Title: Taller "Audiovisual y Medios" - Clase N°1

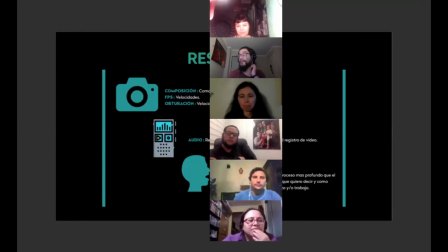3472s
Y entendiendo siempre la obturación, que la velocidad y el tiempo de disparo, es cómo regulamos la luz que entra a nuestra cámara. Siempre tratar de regular que haya luz. Si es que no hay luz, poder poner lámparas, poner luces, pero. Pero imagínense la diferencia que podría existir entre este video,
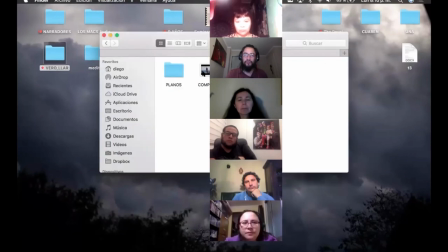3496s
que era este. No, bueno, este video de la Petu que está conversando.
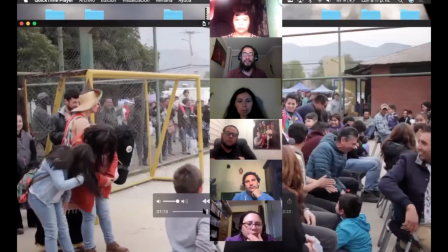3503s
Entonces, la diferencia de este video, que si no lo hice, no lo, por ejemplo, aquí grabamos porque la fuente de luz que entraba.
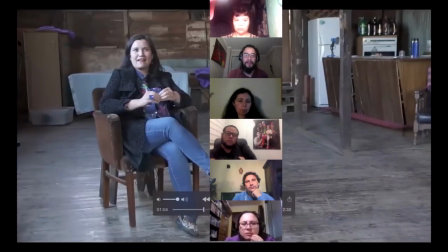3512s
La fuente de luz que entraba era de acá. Acá había una ventana y donde estaba la cámara había otra. Entonces, claro, le entra luz acá, ¿cachai? Entonces, por eso la pusimos acá, siempre ocuparnos de cómo grabar.
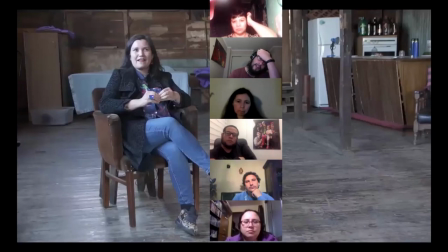3527s
Por eso le iba a decir, imagínate lo diferente que podría haber sido este video grabado con el audio de la cámara y en un lugar que estuviera a contraluz y que no se hubiese visto bien. Hubiese sido súper fome y hubiese sido muy diferente a que poner
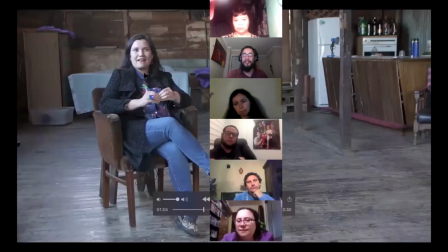3543s
un artefacto de audio para que grabarlo separado de la cámara y en un lugar donde le llegue bien la luz. Con esos simples detalles ya van a cambiar un montón y va a existir un montón de diferencias en el material que tengamos. Entonces, si ustedes tienen ya sea su producto porque quieren trabajar y están vendiendo
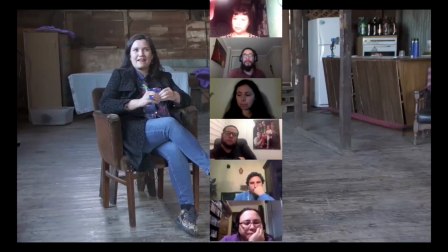3559s
algo y van a grabar un video o están presentando su show o lo que sea, la otra persona cuando lo vea lo va a ver y nadie va a decir, oh, qué buen video, qué bien grabado. Pero si es que no está bien grabado, va a decir, oye, qué video más malo, no lo voy a ver.
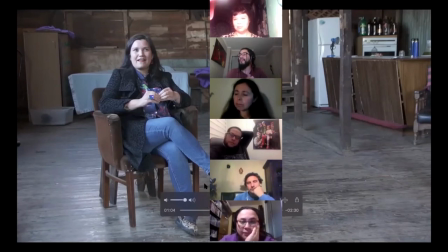3573s
No lo ven, simplemente lo descartan. Porque también tu trabajo habla de lo importante, o sea,
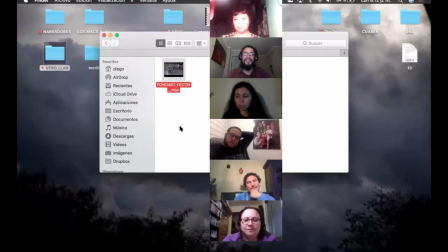3579s
de hecho ahí se ha demostrado lo importante que ha sido el audiovisual, gracias a Dios, por fin.
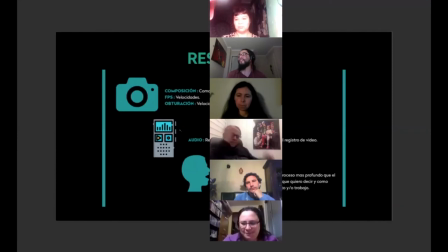3585s
De que es importante para los trabajos ahora que toda la gente está en la casa haciendo cosas, como necesitamos grabar videos de lo que hacemos porque bueno, no podemos salir a actuar, entonces necesitamos grabar. Bueno, ahora se ha demostrado, entonces entre y ahí hay muchos recursos que podemos tener nosotros en nuestra casa para poder hacer un mejor video.
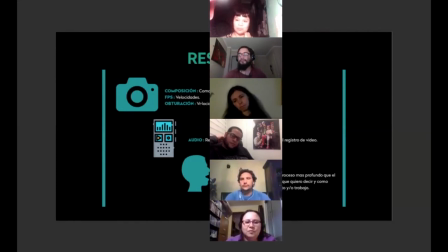3604s
Entonces es importante, por ejemplo, no sé, un ejemplo bien simple, no sé. Es como que, bueno, yo me conseguí este micrófono no tengo, pero bueno, antes, igual yo me hice conseguir este micrófono, tengo una mesa de sonido, puse una tele acá al frente, tengo mi computadora,
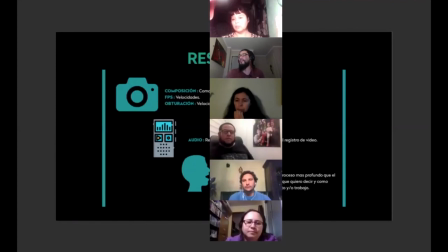3623s
armé este power, era como por poder entregar mejor la información, pues diferente hubiese sido si es que yo estoy haciendo este mismo taller, pero con el audio del computador nomás, que lo van a escuchar, pero no lo van a escuchar como se podría escuchar con un micrófono,
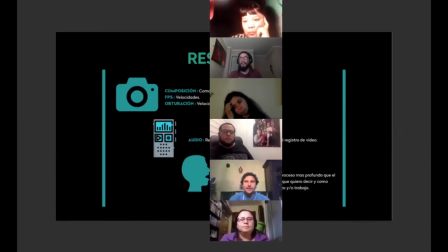3637s
entonces esos detalles van a marcar diferencia para que la gente que recibe el producto o el video, lo que como lo quieran llamar, sea mucho más amable y sea mejor. Y así también ustedes van a quedar mejor. El audio, cómo registrar en forma, el registro en forma paralela y separar el registro de video.
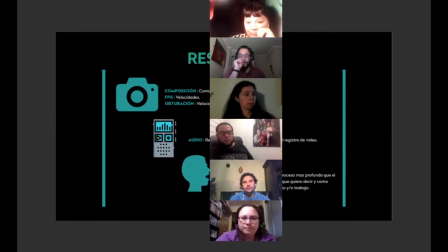3654s
Ideal, siempre, eso es lo que le gusta. Y la comunicación, el proceso más profundo que el registro audiovisual. Es más que poner una cámara, es lo que quiero decir y lo que quiero mostrar, que es mi producto y mi trabajo. Que era más o menos lo que le explicaba ahora, es cómo nosotros podemos presentarnos. Así que eso. Gracias.
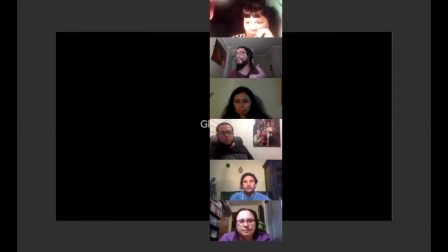3670s
Después les dejo mi contacto por si me quieren.